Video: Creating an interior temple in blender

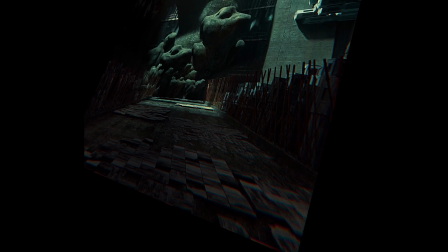[0:00]
Hey, so today I'm going to show you how to create this environment I made in Blender, but I'm not some genius whatsoever,
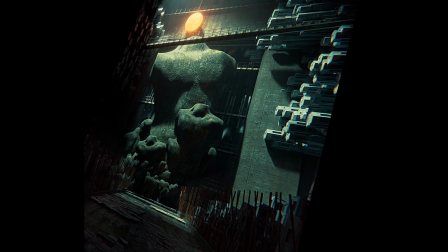[0:05]
so the scene is going to be very simple and it's just going to be basic elements and it will mostly just look cool in the end.
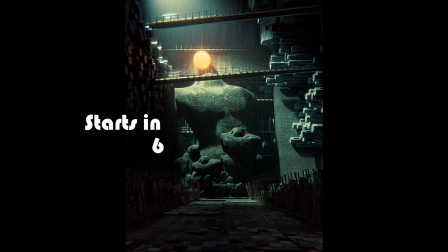[0:13]
But I want to put a warning first, this isn't a tutorial as properly said. I'm more going to show you my workflow and how I was able to make this scene.
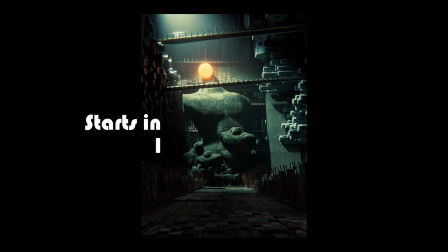[0:21]
I assume that you already know how to use Blender and move around in your scene properly. So, to start, I had a really no idea what I wanted to do.
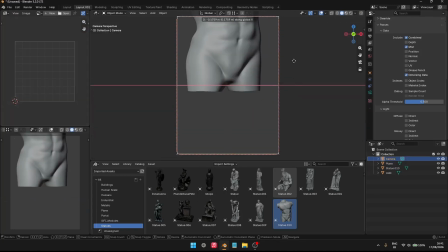[0:30]
I mostly just knew that I wanted to make a scene with a sculpture. So, the first thing I did was get some online.
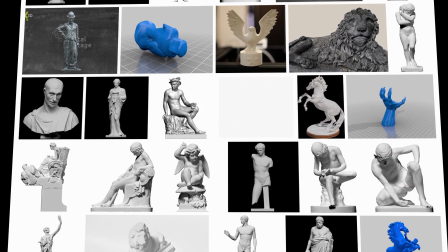[0:39]
You can find some free ones very easily on the internet, especially on this website. I'll put it in the description, it was very helpful.
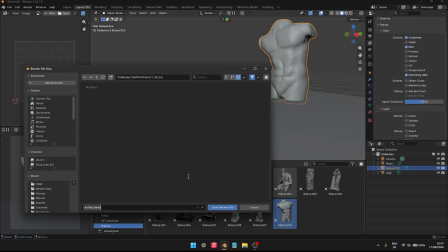[0:47]
After putting it in, I was thinking, as usual, making it big, like a big ass mega structure. I really like having really big things that make you feel very small.
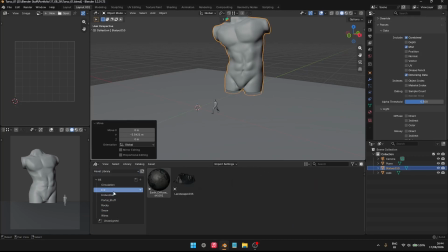[0:58]
I feel like they always feel much more interesting and imposing to look at.
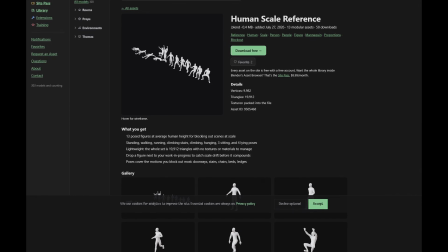[1:03]
So of course I needed a scale reference. I always use this little guy I got from Riley B3D, I think.
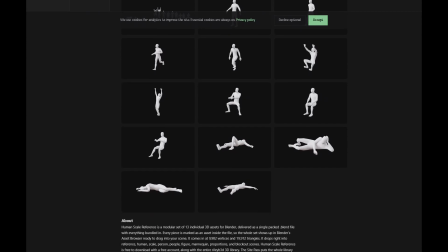[1:14]
RileyB3D.com. I wanted to shout out because I really love it. I use it all the time.
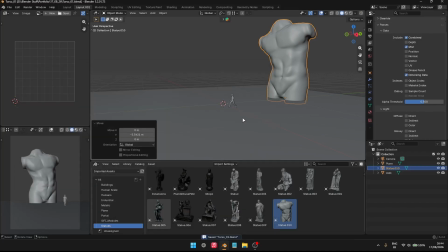[1:20]
Knowing that, I had to add a floor and some kind of wall. Nothing definitive, but enough to get going and have an idea of what I want.
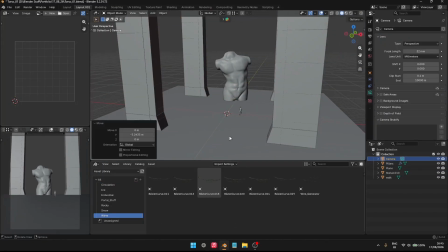[1:27]
These pillars right here are just very simple cues I
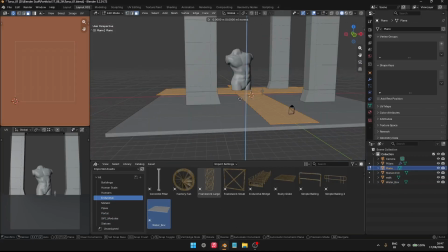[1:31]
extruded and added up my mirror modifier.
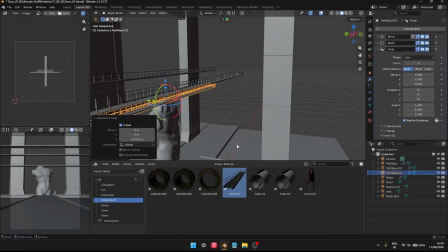[1:36]
I personally really like using the Outer Mirror add-on. It's put in Blender if I'm correct, it's very useful.
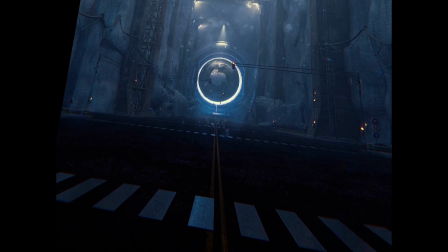[1:44]
These pillars, I made them for the Blender competition I participated in.
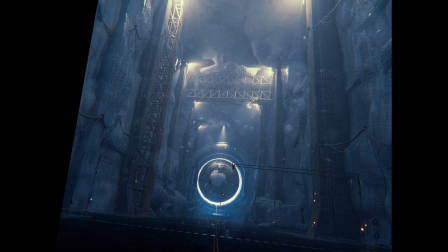[1:49]
It was the one of August and made this environment after a lot of trial and error.
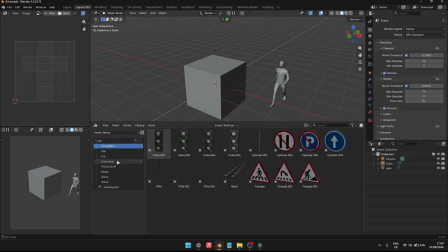[1:55]
A quick tip I want to add also, when you start having a lot of scenes and making a lot of assets, try reusing them, it's very helpful. It nearly feels like you're doing some kind of drag and drop at this point.
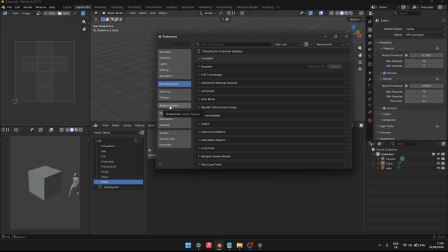[2:09]
I really recommend you using the asset library to do so. But you have to be careful, you need to put in the append mode. Otherwise, you'll just have some problems to be able to modify them like you want, and that's a real pain.
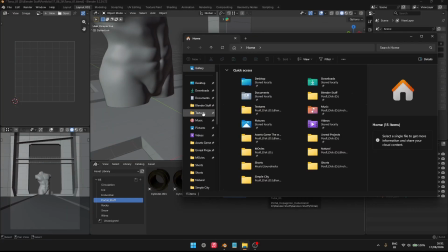[2:26]
But I found that the place was a bit empty, so it felt too flat.
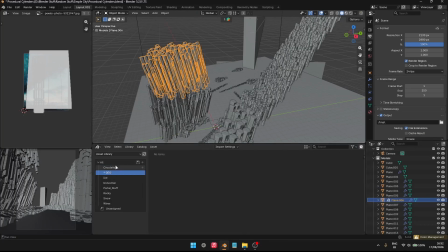[2:31]
So I sort of just going back to one of my first projects and get back some kind of a forest cylinders.
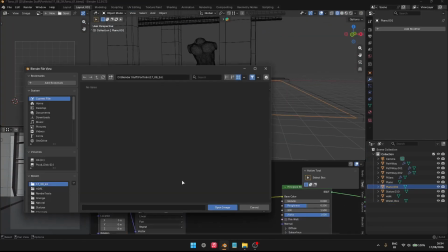[2:37]
They're just some cylinders I extruded and inserted some face around it.
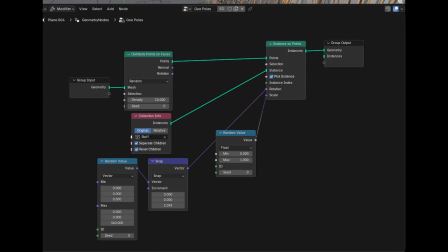[2:41]
You inserted a face while pressing I, but to make this kind of forest of stuff, I used geometry nodes. Of course, I'm not an expert in that subject, so I just copied one I found on YouTube.
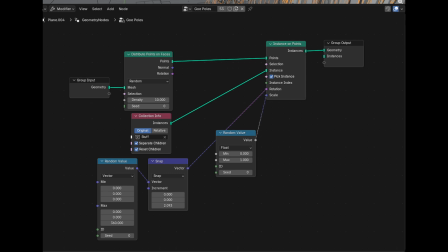[2:55]
You can pause the video and copy it on your scene if you want to. Basically, you're just a plane and you add points on its surface.
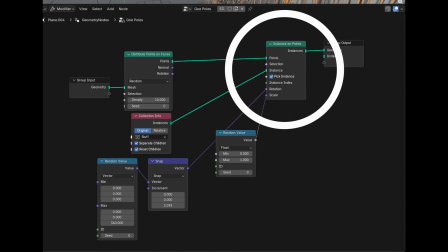[3:04]
Those points will then spawn in that cylinder I made before. The cylinders that I put it in their own collection.
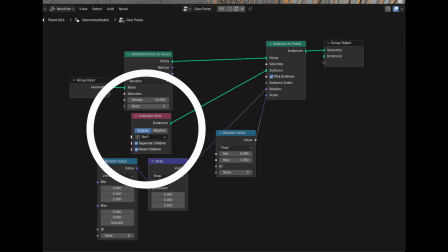[3:13]
You can put whatever you want in this collection, it will then spawn it randomly on this plane who has this on any of the planes that have this geometry nodes.
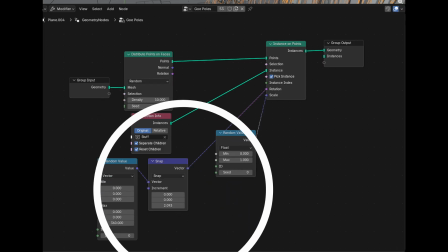[3:25]
Then there are these modifiers that I just randomly turn the cylinders to prevent too much repetition.
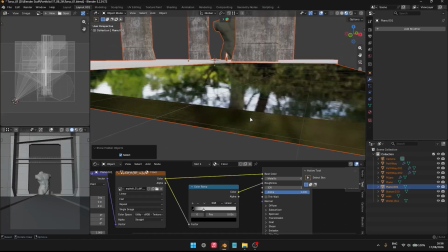[3:31]
Now that I got this ready, I can just pull them all around.
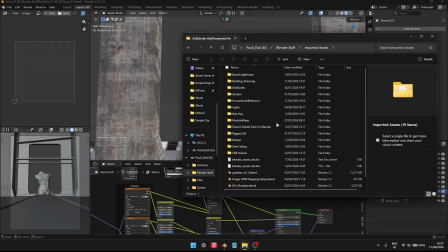[3:35]
But on the moment I totally forgot about adding and just put it a water
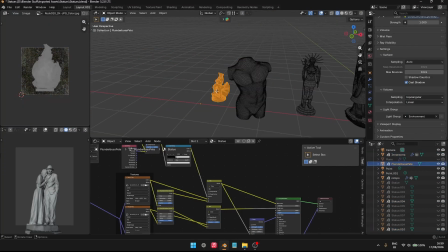[3:44]
shader. I went back to the project where I sold all my statues because I realized I didn't UV unwrap them. I don't really bother to do good UV unwrapping.
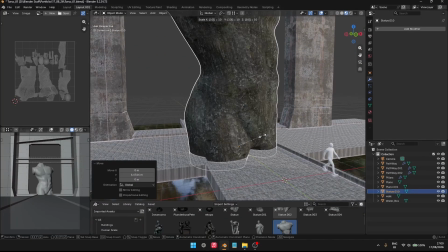[3:55]
I mean, it's good when you're in a studio working as a team or some kind of stuff like that, but I really don't want to bother.
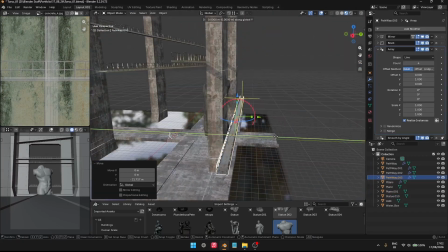[4:01]
It takes way too much time, plus the Smart UV unwrap will do a pretty good job. It really doesn't seem to look bad, so it doesn't matter.
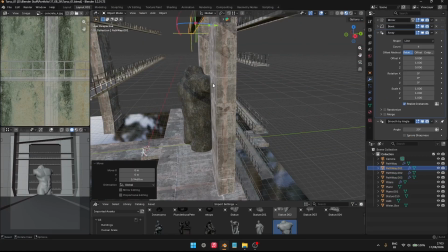[4:09]
Here I just used a stone texture and added an ambient texture to get all of the wear off you would get from a stone statue like this.
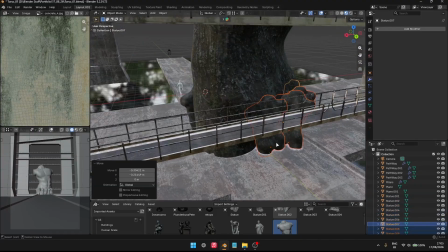[4:18]
I adjusted a bit more the scene and added a bit more pathways. Those pathways, I've made them for my Portal 3 renders.
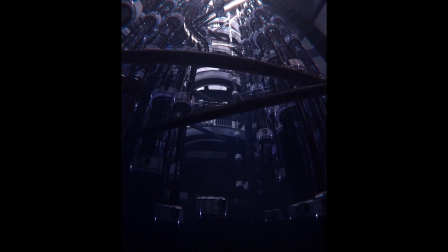[4:26]
Basically, it's just some cylinders that follow each other, not a big deal.
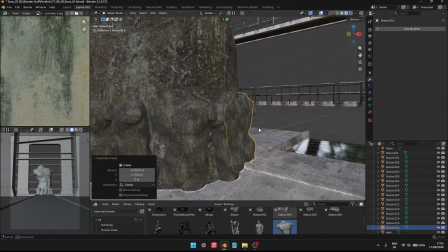[4:30]
But if you want me to explain in more detail how I model that kind of detail for my scenes, tell me.
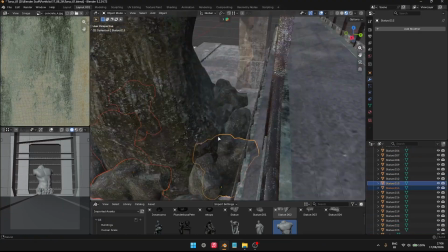[4:37]
Basically now I'm just going to duplicate instances of the statue using Alt-D, not Shift-D.
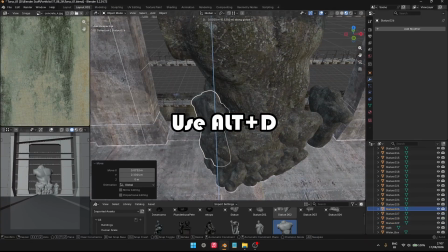[4:43]
I'm telling you, it will save you a lot of performance.
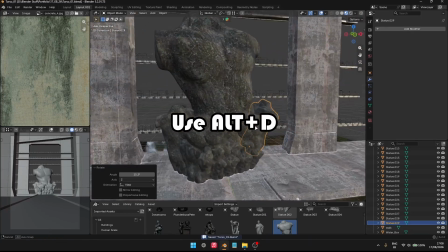[4:47]
Especially because I have a potato computer, so I need to optimize it as much as I can.
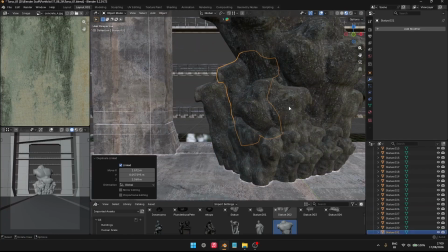[4:52]
But here there's nothing complicated really. I just duplicated more and more statues, making it a
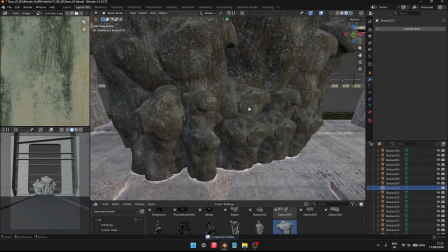[4:58]
bit more organic and 3D, to also prevent the main statue looking like I just spawned it right there.
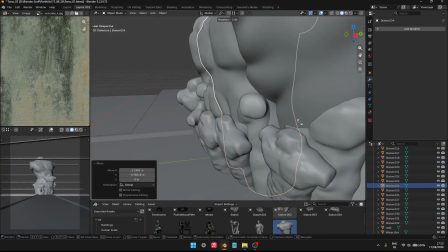[5:07]
Just to do some simple stuff that seems logical, don't bother overcomplicated with what you're doing.
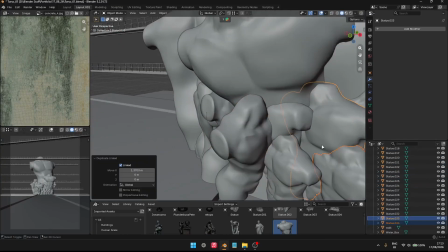[5:13]
I kinda like adding stuff all around it. It's one of my favorite parts of the entire process.
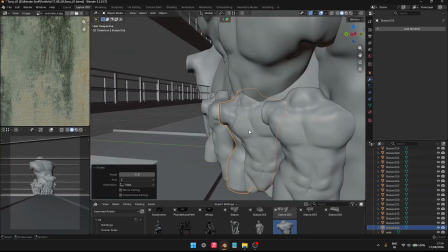[5:22]
Here, so now we're all good.
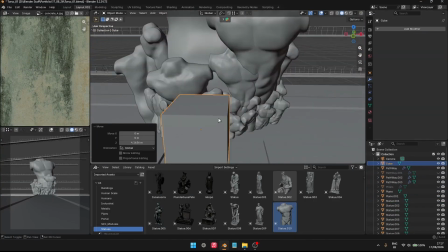[5:24]
This made me think that I could do a thing with the fact that he doesn't have a head, so I moved the pathway I had and intersect at that level.
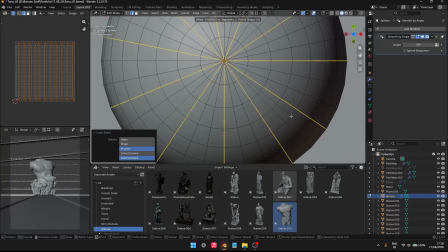[5:33]
But I was also thinking of adding a kind of representation to his head.
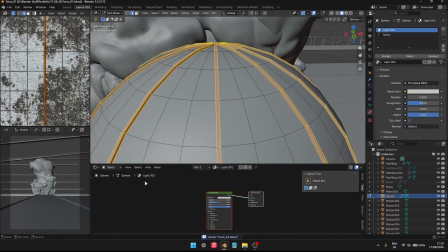[5:39]
So I made a glow blob. I don't know what these called, but I really like them and they look good.
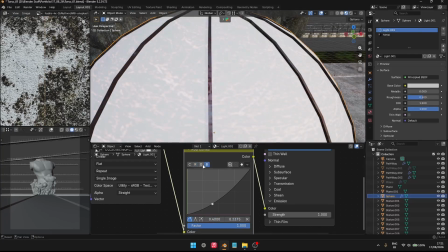[5:46]
Beveled and extruded some of the edges to have that middle ornament.
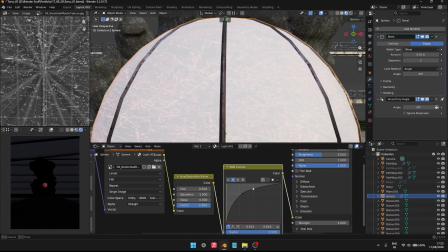[5:50]
I'm pretty happy with how it rendered out in the end, so I just added a random texture I had to give some touch of imperfection in the lighting.
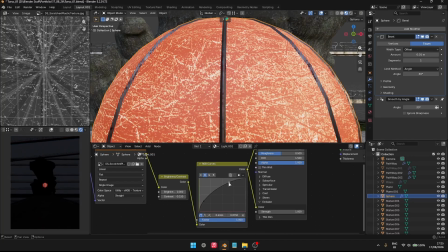[5:59]
Here's just a basic texture that goes into the emission and base color node.
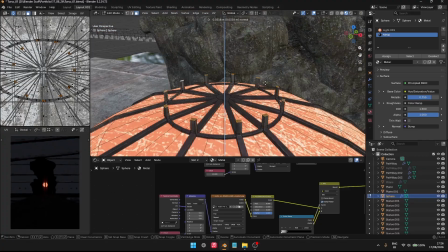[6:03]
But I wanted a red-orange look to it, so I added an RGB curve node in between the two.
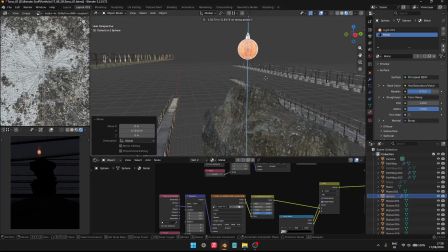[6:09]
Did some weird extrusion, but it turned out well, so I'll just go with it hanging from the ceiling.
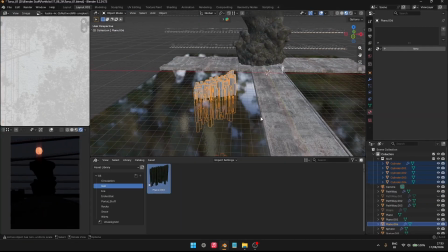[6:16]
I started putting the poles in the water.
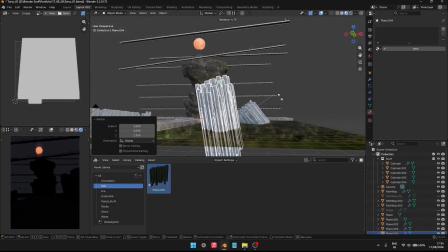[6:18]
I don't know, but I was going for a kind of temple look, so having stuff in a very small box of water same next to the password seemed to go well with it.
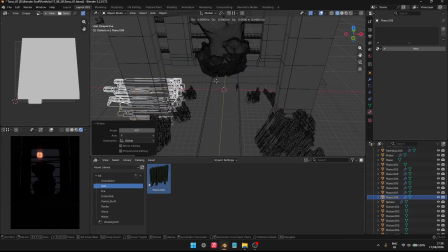[6:27]
Then of course, if I want to guide the eye of the viewer correctly, I need to have the stuff pointing to the main piece.
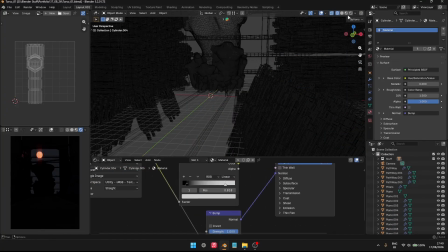[6:34]
So I've made them orient towards the center of the frame of the camera. The walls respecting that wall too, I put them to the horizontal.
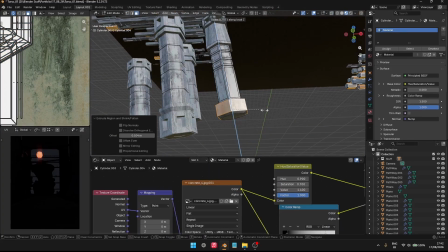[6:43]
It made it very weird wall, but I mean it looks nice, so it doesn't matter that much.
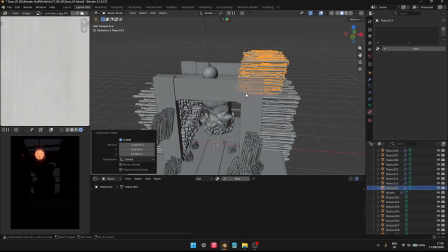[6:51]
A bit forward, I made the poles much bigger for the ceiling. I was thinking that it would be nice to see some kind of variation,
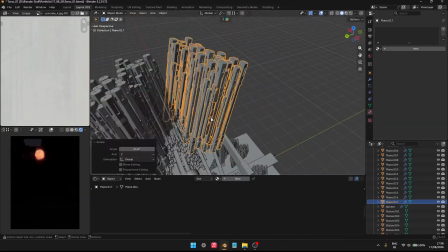[6:58]
plus it makes a kind of elevation from the top to bottom to the ceiling that becomes very big.
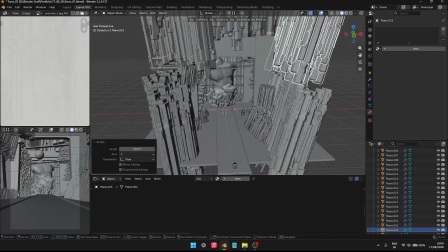[7:06]
So it's kind of fun. I did more and more of those.
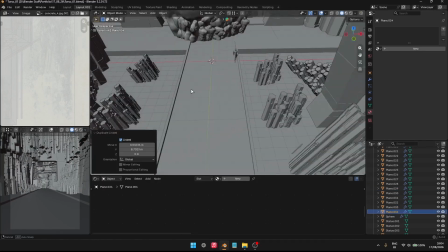[7:12]
What's really nice is that it prevents to have something that has too much going on, but still has a certain clarity on what you see in the scene.
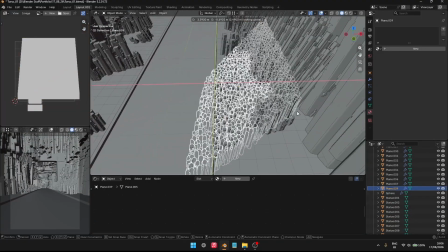[7:21]
Plus, my brain is small and smooth, so stuff that is simple is always better when you're starting.
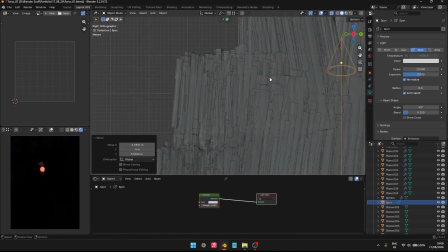[7:27]
With that comes simple lighting too. Just one spotlight I placed in the holes that I left in the ceiling.
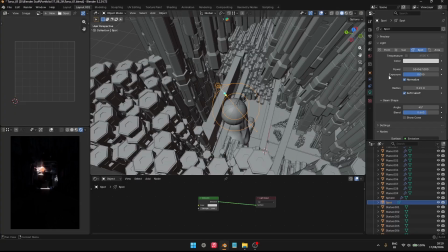[7:33]
I quantified the luminosity and add the volume to it. Simply put, it's the fog for your scene.
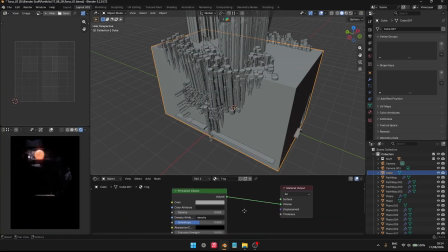[7:39]
I know it's not really the most accurate realistic stuff, but it would always help the lighting.
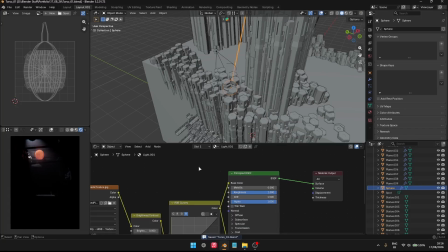[7:47]
Here I put the density at 0.01. It's kind of a high value.
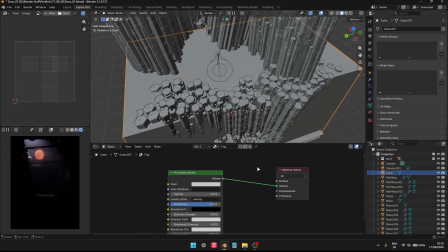[7:53]
When you have fog, most of the time it will be around that value, but most often beneath it.
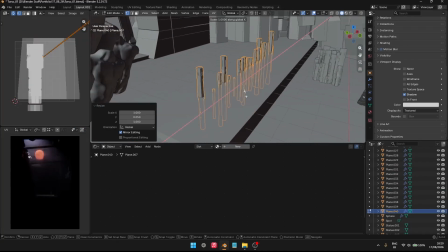[8:00]
Now I've got all the basic stuff, we're going to need details. Lots of details.
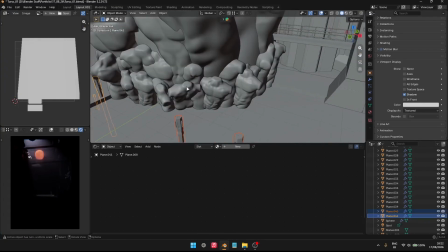[8:06]
Have some things that will break into tiny pieces of scene. So you've got big forms that break into tiny little forms.
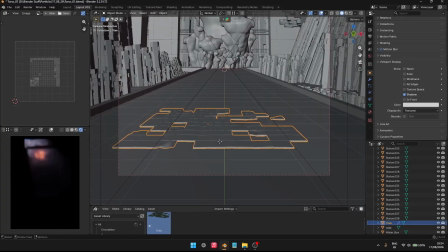[8:13]
Not to have something too flat.